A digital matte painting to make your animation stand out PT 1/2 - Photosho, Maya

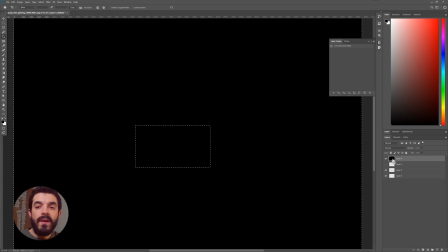I will create a black mask in front of everything just so that I will only ever see the composition and
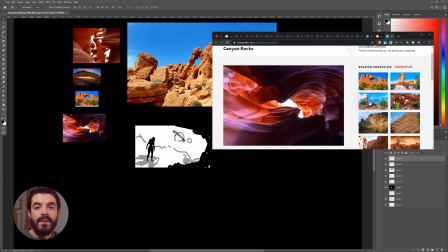nothing else and I will start dragging in all of my references until I have all the references I need.
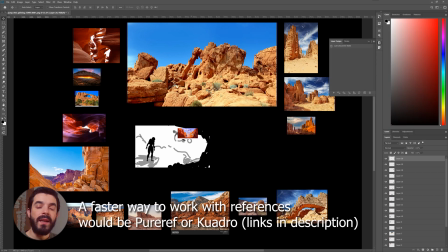I wanted all my references to be taken in daylight because that's when I want to set the scene.
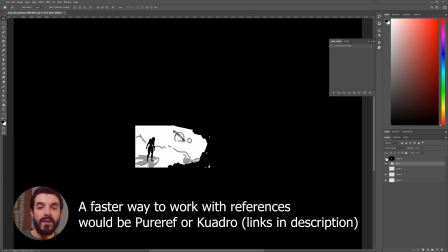I put all the references in a group so that I can disable them when I don't need them. And now I can start sampling colors.
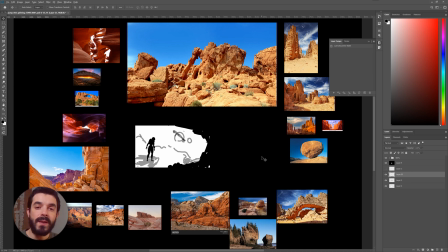So I will start by doing a very bright tone for the main platforms the character will use so that this way it will be clear where the character is. I have created an empty layer for that of course. And then I will go for darker tones which I'm still sampling from pictures you see.
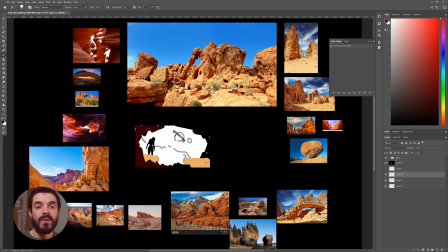Not really picking up any swatch from Photoshop. I'm not good enough with colors to be able to take that decision. And I'm going to keep the middle ground, background and foreground on separate layers of course. So I am painting super roughly in there a lot of the time I think I get it wrong and every now and then I go in there remove random parts
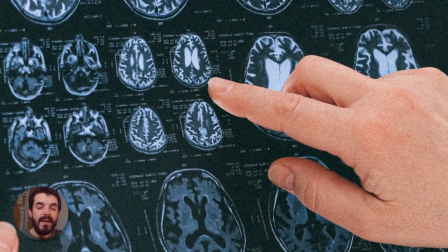to fight the tendency of my brain to regularize everything and to make shapes aligned to one another.
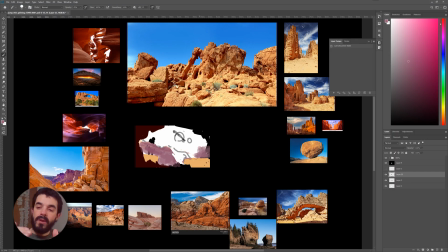I want to make sure that shapes are emerging from one another in terms of silhouette. Then I will create a layer just for the sky at the back and I will create a gradient again sampling the colors from the references, then since I feel that the screenshot from Maya is a bit strange in terms of colors,
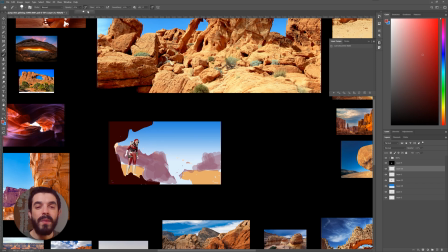doesn't quite match what we have in there, I will start to paint the colors I need from Rocket Girl so that they will match those of my environment, so something a bit less CG looking. I will scale it down because it looks particularly big in this environment,
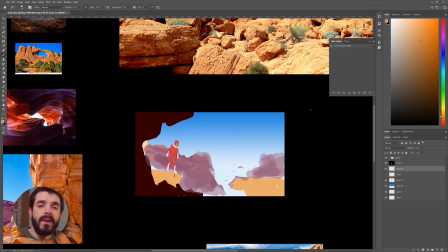I want her to look a bit smaller and I want the jump to feel a bit bigger, otherwise the jump might feel a bit underwhelming. A nice solitary rock on the right just to close the composition a little bit on the right hand side.
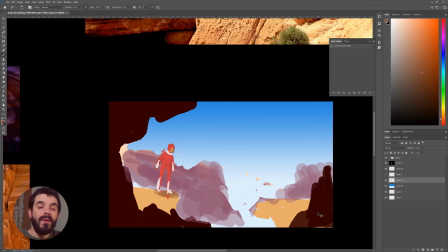Then I will reduce a bit of the weight of the mountains in the background. I want the silhouette of the girl to emerge from them and I would like to have a gap in the composition between the two platforms so that it will feel psychologically a bit more of a jump,
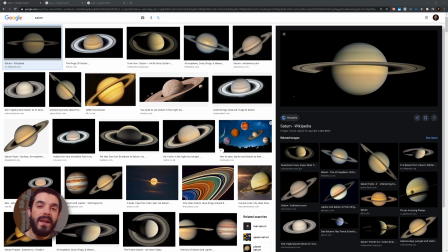a bit more of a gap that we have to overcome. Then I will find the planet that I can maybe stick up there.
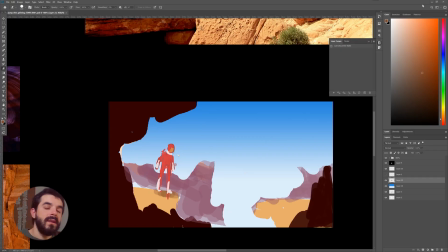It doesn't matter if the background is black,
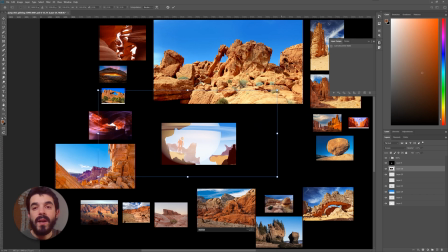I can use a screen blending mode and with the screen blending mode the black becomes transparent so this way it's very easy to compose the picture with a black background.
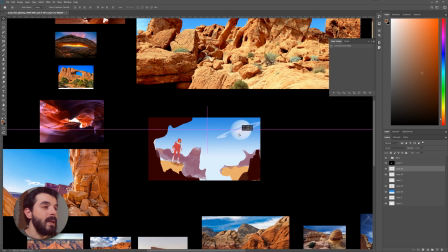Again I'm working on a very small picture because this way I prevent my brain from messing up and wasting time on detail. Of course before coming up with this approach I did try other solutions.
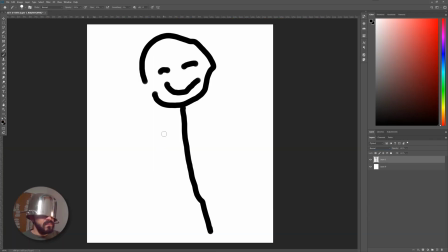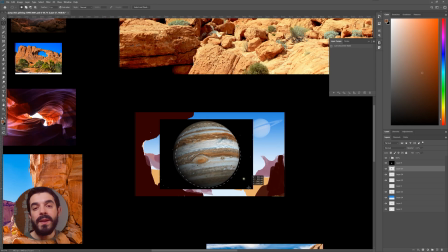Planets are round so it's easy to remove unwanted pixels and I will make my planetary composition there.
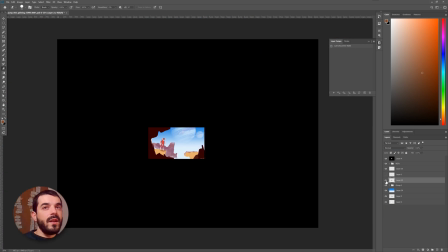Boy I really needed a new haircut and a new sweater.
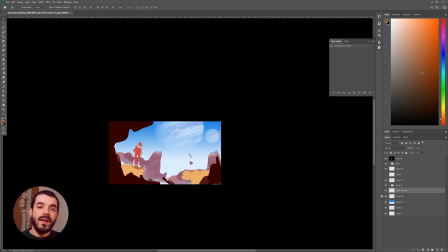Now that I have those I can duplicate the mountains on the opposite side to get a feeling for the composition and I'm going to reduce the opacity
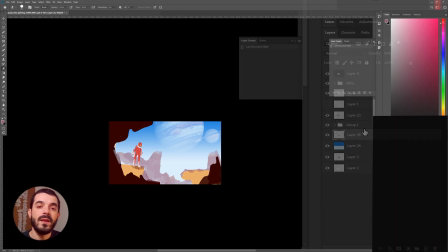of the mountains a tiny bit so that they feel a bit more integrated with the sky and then with a hue and saturation adjustment layer I'm
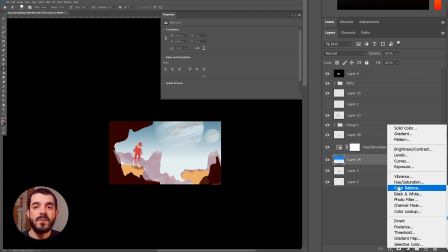going to make the sky a little bit redder. I'm going to use a color balance adjustment layer as well just to push the sky a little bit more towards the red and
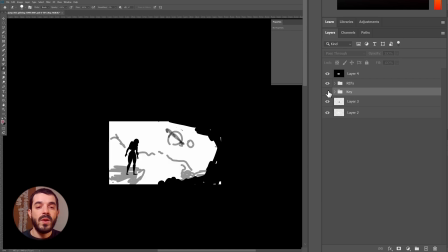I'm going to group everything in there so that I can switch it on and off and compare it with the original composition.
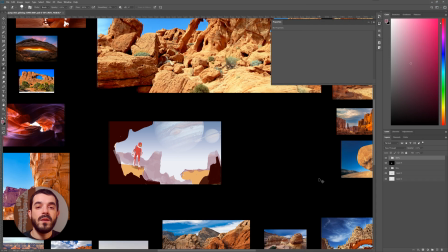If you think of it I did switch the position of the foreground rocks from the original composition. I moved them to the left. I felt that if I kept the closed side of the rocks to the left I would have gotten a clearer focus on the character at the end of the shot when the character was on the right hand side of the camera.
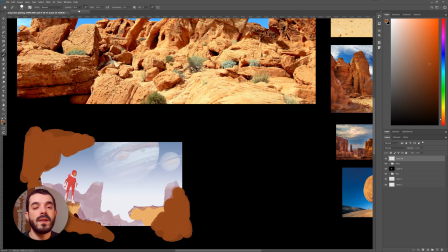Now I sampled some mid-tones for the rocks of my references and I painted that mid-tones on my foreground rocks and I'm going to group these rocks, create a mask so that now I can remove and add parts of the rocks as I please and then I need some textures on the rocks. I would like them to have some believable textures so I'm going to grab some reference pixels,
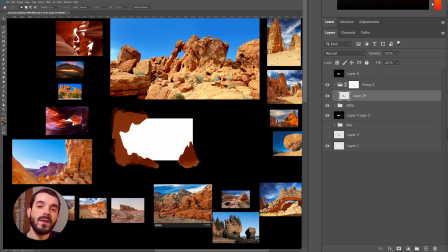dump them in the same group of the foreground rocks and use a soft light blending
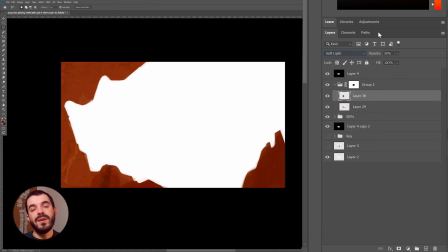mode to make sure that I get the texture but not entirely the color from the texture there. And this gives me some textures for free on the foreground rocks. I will clean a little bit the mask just not to have leftover pixels on the foreground.
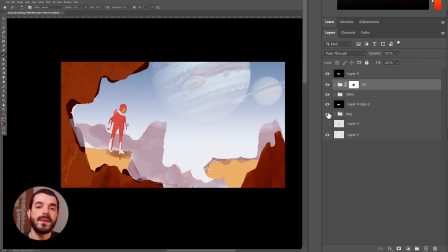Every now and then I check how this thing works and I feel like we are going in the right direction.